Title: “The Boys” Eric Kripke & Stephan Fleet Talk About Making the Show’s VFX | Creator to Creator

Hello, my name is Stephan Fleet. I am the visual effects supervisor on The Boys.
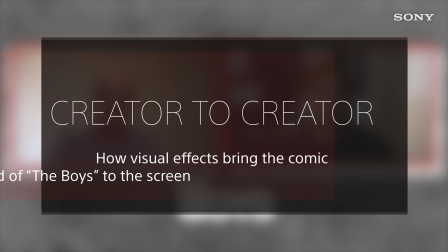Hey, how's it going? I'm Eric Kripke. I'm the showrunner of The Boys. It was really important, obviously, to know the subject matter. I was a fan of the comic books before I hopped on the show, so as a fan, very exciting.
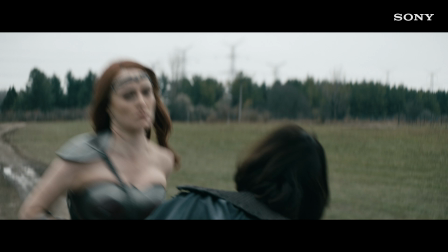The main thing we wanted to capture from the comics is the violence and the gore, you know?
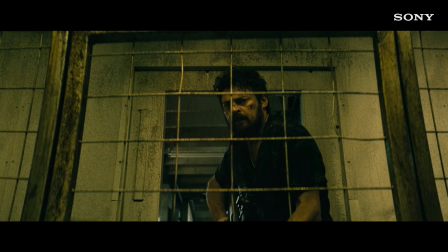I would say that, like, I kept giving the note that is, I think, different from the books, is that we wanted to be incredibly gritty and grounded and real. And that if there was an insane bit of violence, it's because that's what would normally happen.
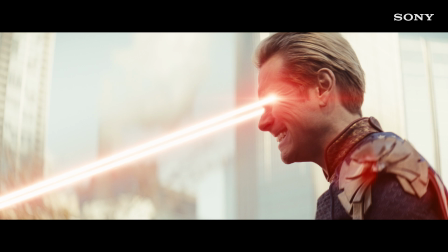For instance, if you really got laser-eyed by Superman, you would get cut in half.
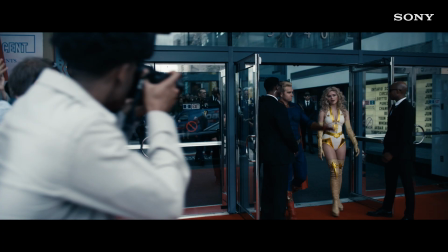While we pay attention to the comic book, we also do our own thing and do a lot of research.
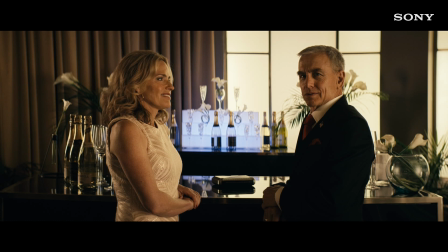And I think we approach any single thing that we do from a perspective of
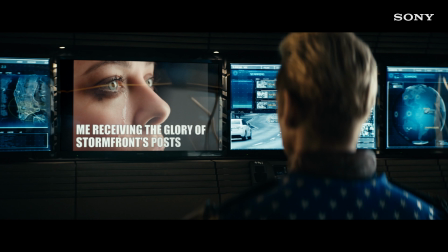what are real-world things that we can find to pull from and create it out of that.
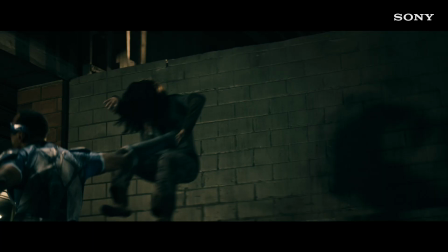Obviously, we couldn't at all tell this story without the visual effects. The best visual effects are the ones that do not call attention to themselves as visual effects.
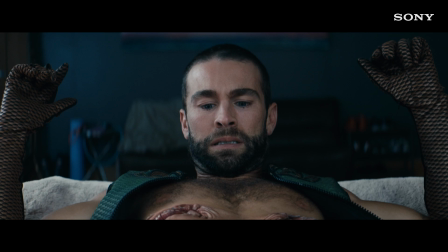It's just one coherent universe that you're creating.
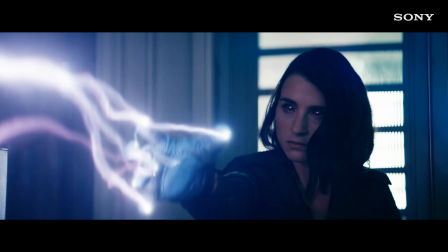If anything, he and I are always, you know, trying to figure out ways of, like,
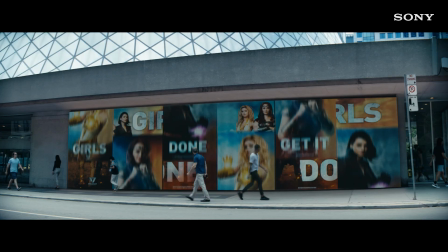how do we nest it into the scene a little more so that you don't even realize that it's CG or some big showy effect. It is a storytelling device and a really important one, and we just really work hard to make the production design, the visual effects, the acting style, kind of all of one, you know, coherent piece.
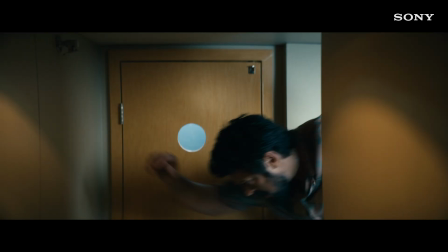The way I look at visual effects on this show specifically, but a philosophy that I think I'm going to keep with me forever, is that it is important, but you should only use it when absolutely necessary.
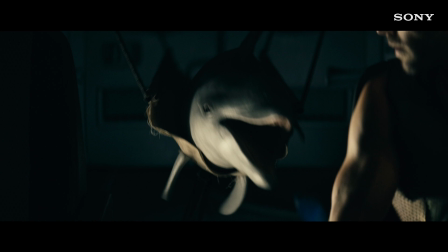So you should explore every other option first, and then if you can't do it for realsies,
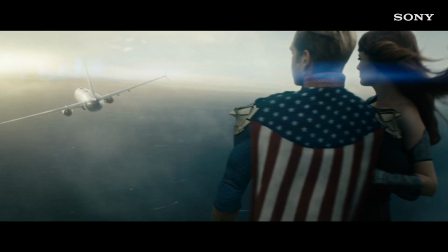you go into visual effects, which could be that you have to do an entire, you know, virtual green screen thing because there's no other way,
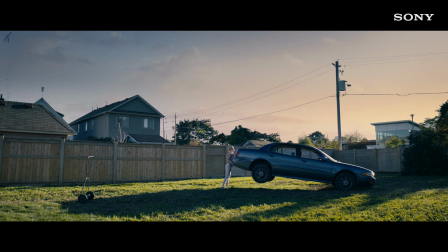or it could be that it's 80% our special effects team, who's awesome, does real explosions, and we pick it up from there.
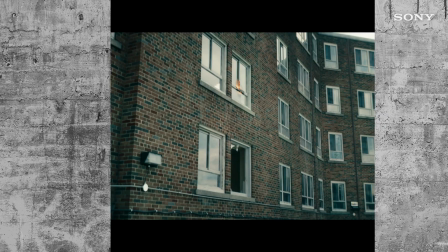Like, my sort of Occam's razor of visual effects on The Boys is to look at the real way first and then work backwards from there. You know, the big explosions are fun to work on, but the ones that make me, like, laugh and give me joy are,
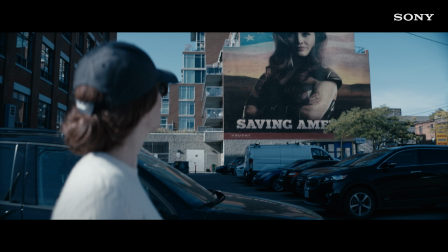like, replacing that brick wall with a painting because we need it to tell that story and no one ever notices. Yeah, one of my favorite effects last season, they're driving through the country, through the South.
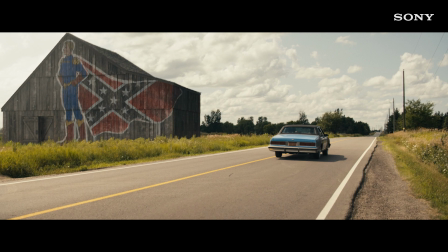We did an entire CG, like, barn. The whole barn is CG, everything is CG. And then we put that, like, you know, Homelander with the rebel flag cape on the side of the barn. And that's a, you know, it's not a superhero effect. That's a set extension, basically. But it's very story-driven set extension. It says a lot without saying a word. And that's definitely one of my favorite shots of last season. Yeah, that's a perfect example. That was awesome. It comes down to storytelling, really, right?
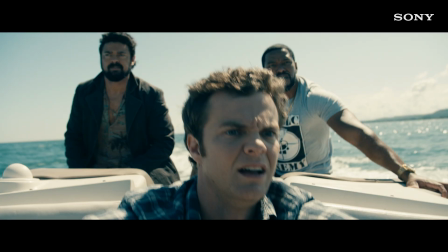I mean, at the end of the day, we're not trying to give people eye candy first. It's there, but we're trying to take this modern technology and blend it with the classic ideas of storytelling and satire.
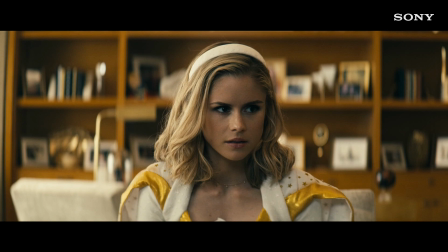It's totally you. It's bold, it's brave, it's feminist. How is that feminist? Empowering.
Most importantly, it tells a story. You have to be really open to revising the edit as effects start coming in. Like, I remember, just immediately comes to mind is, you know,
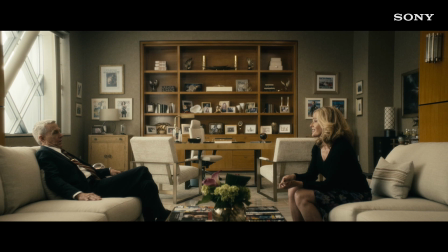we had a shot where Doppelganger was going to transform, you know, he's a shapeshifter, and he was going to transform into Madeline Stillwell.
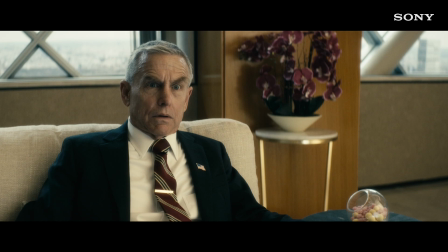And we worked on it until Stephan and I were finally like, maybe it happens off camera. And then we just revised it. And it was just so much better because it left it to the imagination. Yeah. Yeah. The visual effect would have, I think, distracted people from staying with the story in the moment.
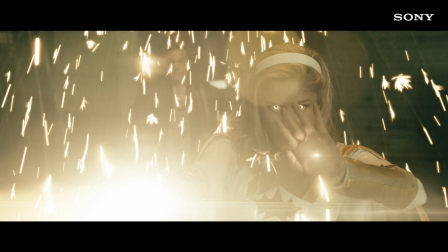So if it's a distraction, it's gotta go, man. That's something that we do, I think, that's pretty unique.